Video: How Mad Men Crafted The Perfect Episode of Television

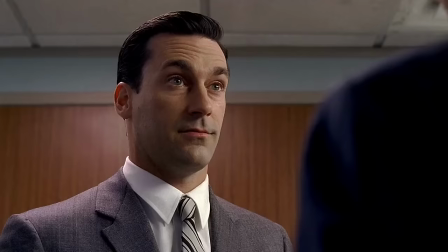[4:05]
So he festers a burning desire to prove himself,
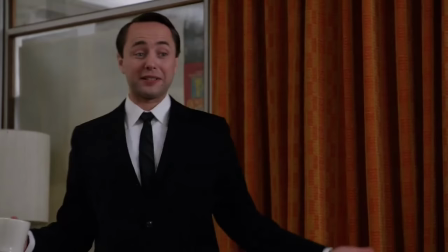[4:09]
in order to ultimately find value and get the admiration and relationships he seeks.
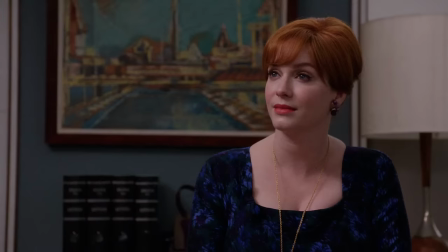[4:14]
And the sad thing is that in progress towards that goal,
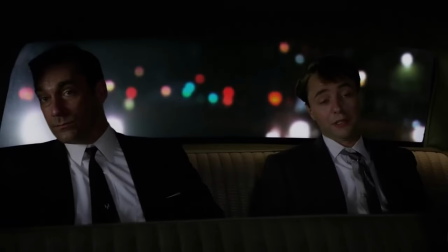[4:18]
he becomes the exact type of person that would repel the type of attention he so craves because
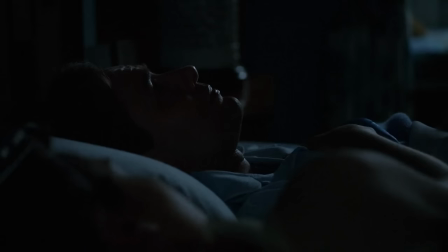[4:24]
of how directionless and obsessed he is with reaching that foreign place of joy.
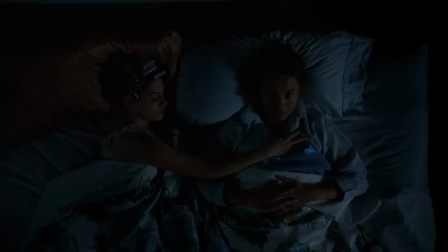[4:29]
And when he does reach places in life where he thought that happiness would suddenly spring up,
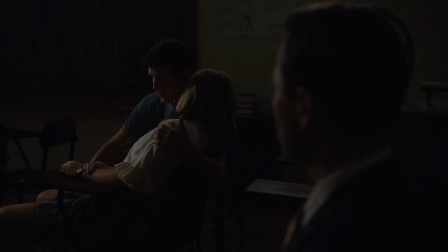[4:34]
he's met with the terrible reality that he just can't find what he's looking for.
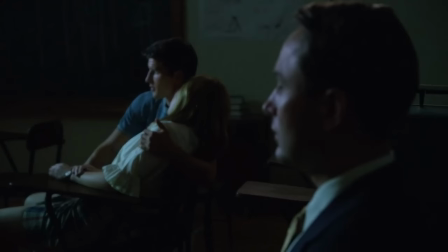[4:39]
He's the furthest thing away from peace at this point in the story, and though the events here are relatively mundane,
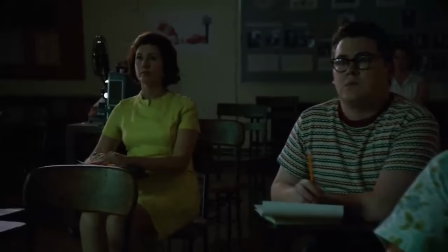[4:46]
it's one of the most disturbing episodes of television I've ever watched due to how slowly it takes the man apart and shows how lost he really is.
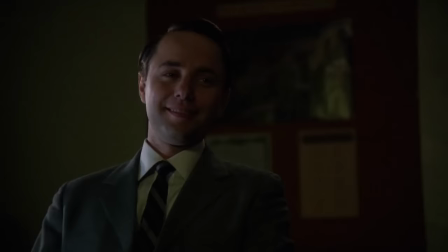[4:55]
The episode begins with Pete in driving school, watching a film on accidents and unsafe driving.
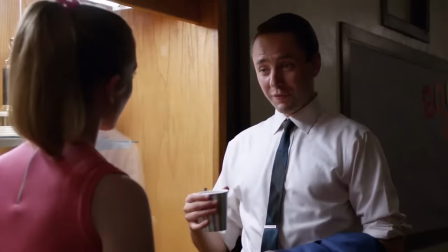[5:01]
He notices a very young woman in his class and strikes up a rapport with her, attempting attempting to impress her and, eventually,
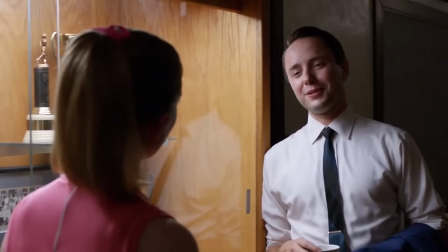[5:09]
to seduce her, which immediately indicates that he's at the very least not totally satisfied with his family life.
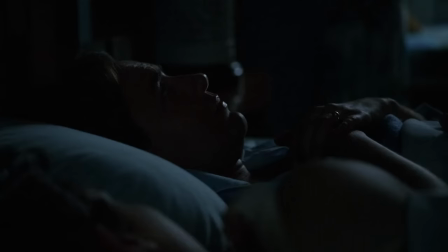[5:16]
We then cut to him in bed at night, visibly on edge and restless, as he can't find himself able to relax due to the loud dripping of his leaky faucet.
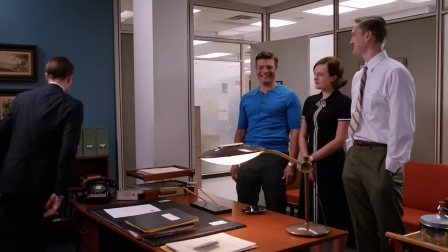[5:26]
This isn't a novel interpretation, I'm sure, but I see this drip as representative of Pete's anxiety and desperation,
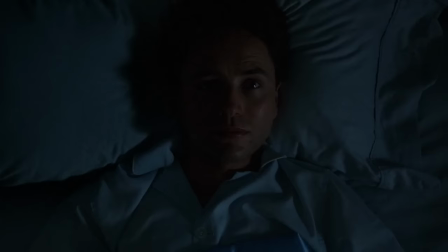[5:34]
that nag in the back of his mind telling him that he isn't happy. And it's no coincidence that he can only hear it when he's at home, the one place where he's supposed to be fulfilled. He can't sleep, can't relax, and cannot bring himself to be at peace with his life due to this growing unhappiness.
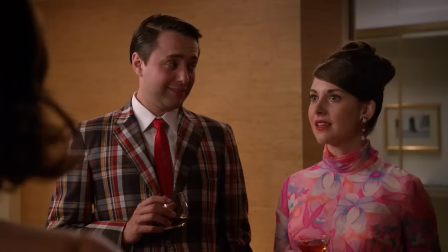[5:53]
And notably, his wife Trudy tunes it out, totally unbothered, joyful and satisfied with her life, deaf to this nagging feeling that takes over Pete and leaves him feeling shallow.
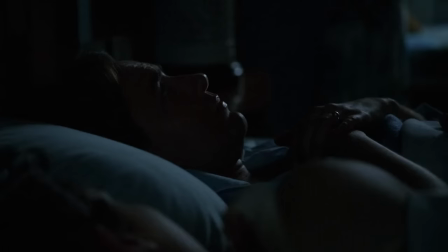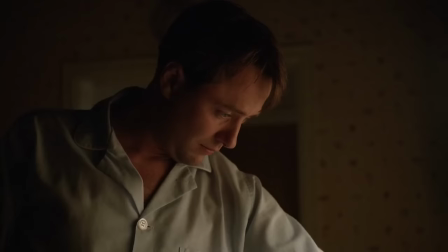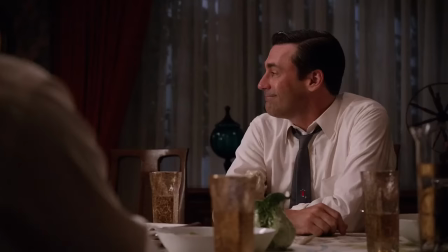[6:22]
He seemingly fixes the leak, thinking that he solved the problem, but if we jump ahead for a quick second, we're reminded that it was never actually fixed at all.
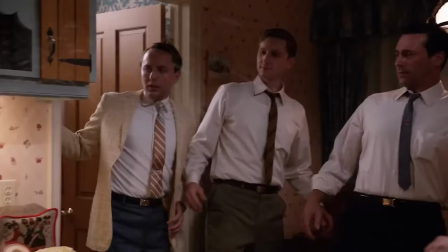[6:31]
It was a coincidence, and the problem was still there.
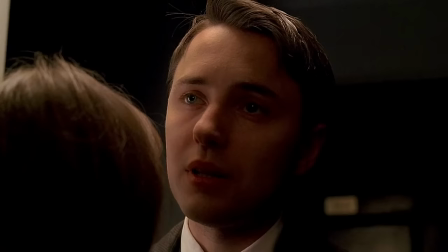[6:35]
It's symbolic of the fact that Pete constantly strives to be in another place and initially feels like he solved his unhappiness,
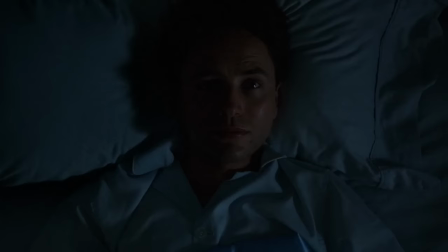[6:43]
only to be reminded eventually that the pain and yearning, that leak, that dripping,
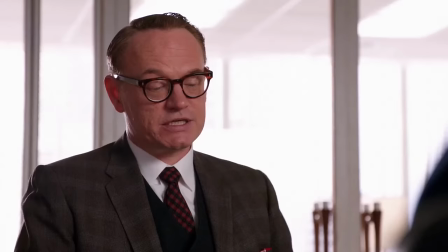[6:50]
never really went anywhere. At work, there's a meeting with the partners where Lane says that he's befriended Edwin Baker,
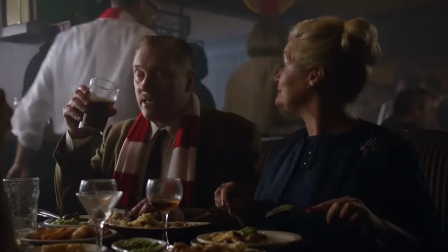[6:57]
Senior Vice President of Public Relations for Jaguar Cars, which basically means that they have a chance of landing their first car.
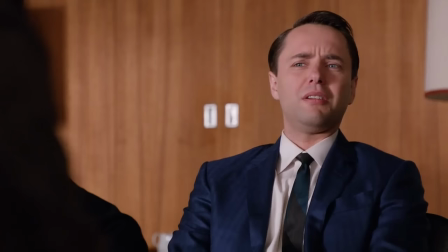[7:04]
This is a great opportunity for the company, but Pete pours cold water on it,
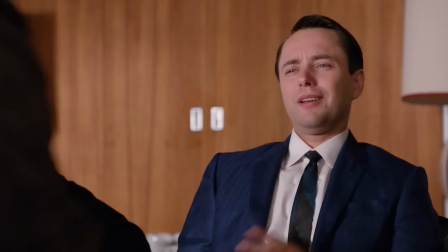[7:09]
saying that this new business would likely require hiring a bunch of new staff, causing financial constraints that would not be feasible.
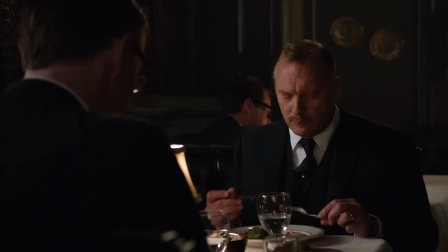[7:17]
The rest rebuff his hesitancy, saying that if he had brought this in, he'd be saying differently.
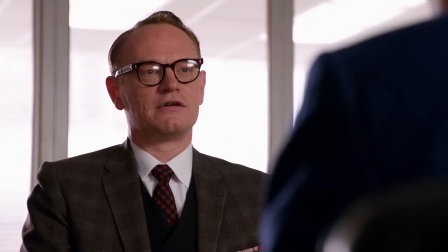[7:23]
This speaks of Pete's insecurities, of his desire to stand out and impress,
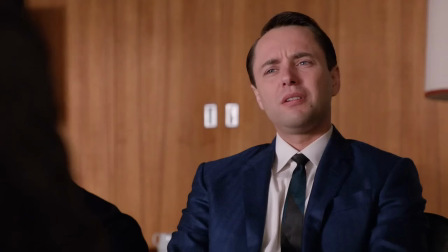[7:28]
to make himself feel taller and more important, by pushing others down. own.
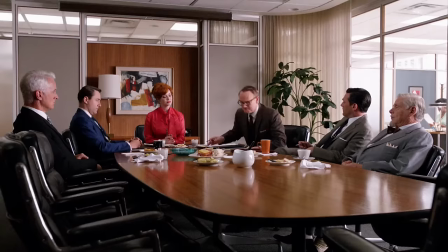[7:33]
Lane says that he'll take responsibility for trying to wrap a bow on the agreement, to which the others are apprehensive.
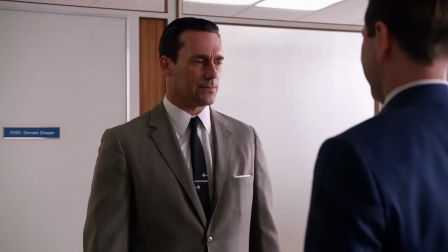[7:40]
After the meeting, Pete gives Don directions to his house for a small party being hosted by him and Trudy at his home.
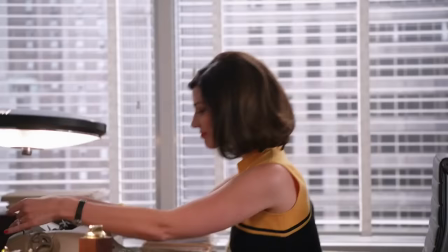[7:48]
Don tries to get out of it, but Pete is confident that his wife would only have acted on a certainty that him and his wife Megan were available.
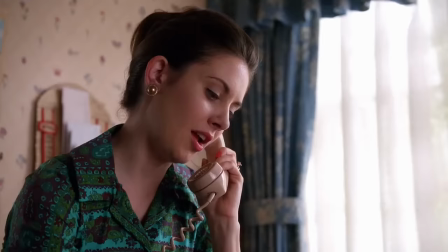[7:56]
Don does try to worm out of it by calling Trudy, but she's prepared for every eventuality.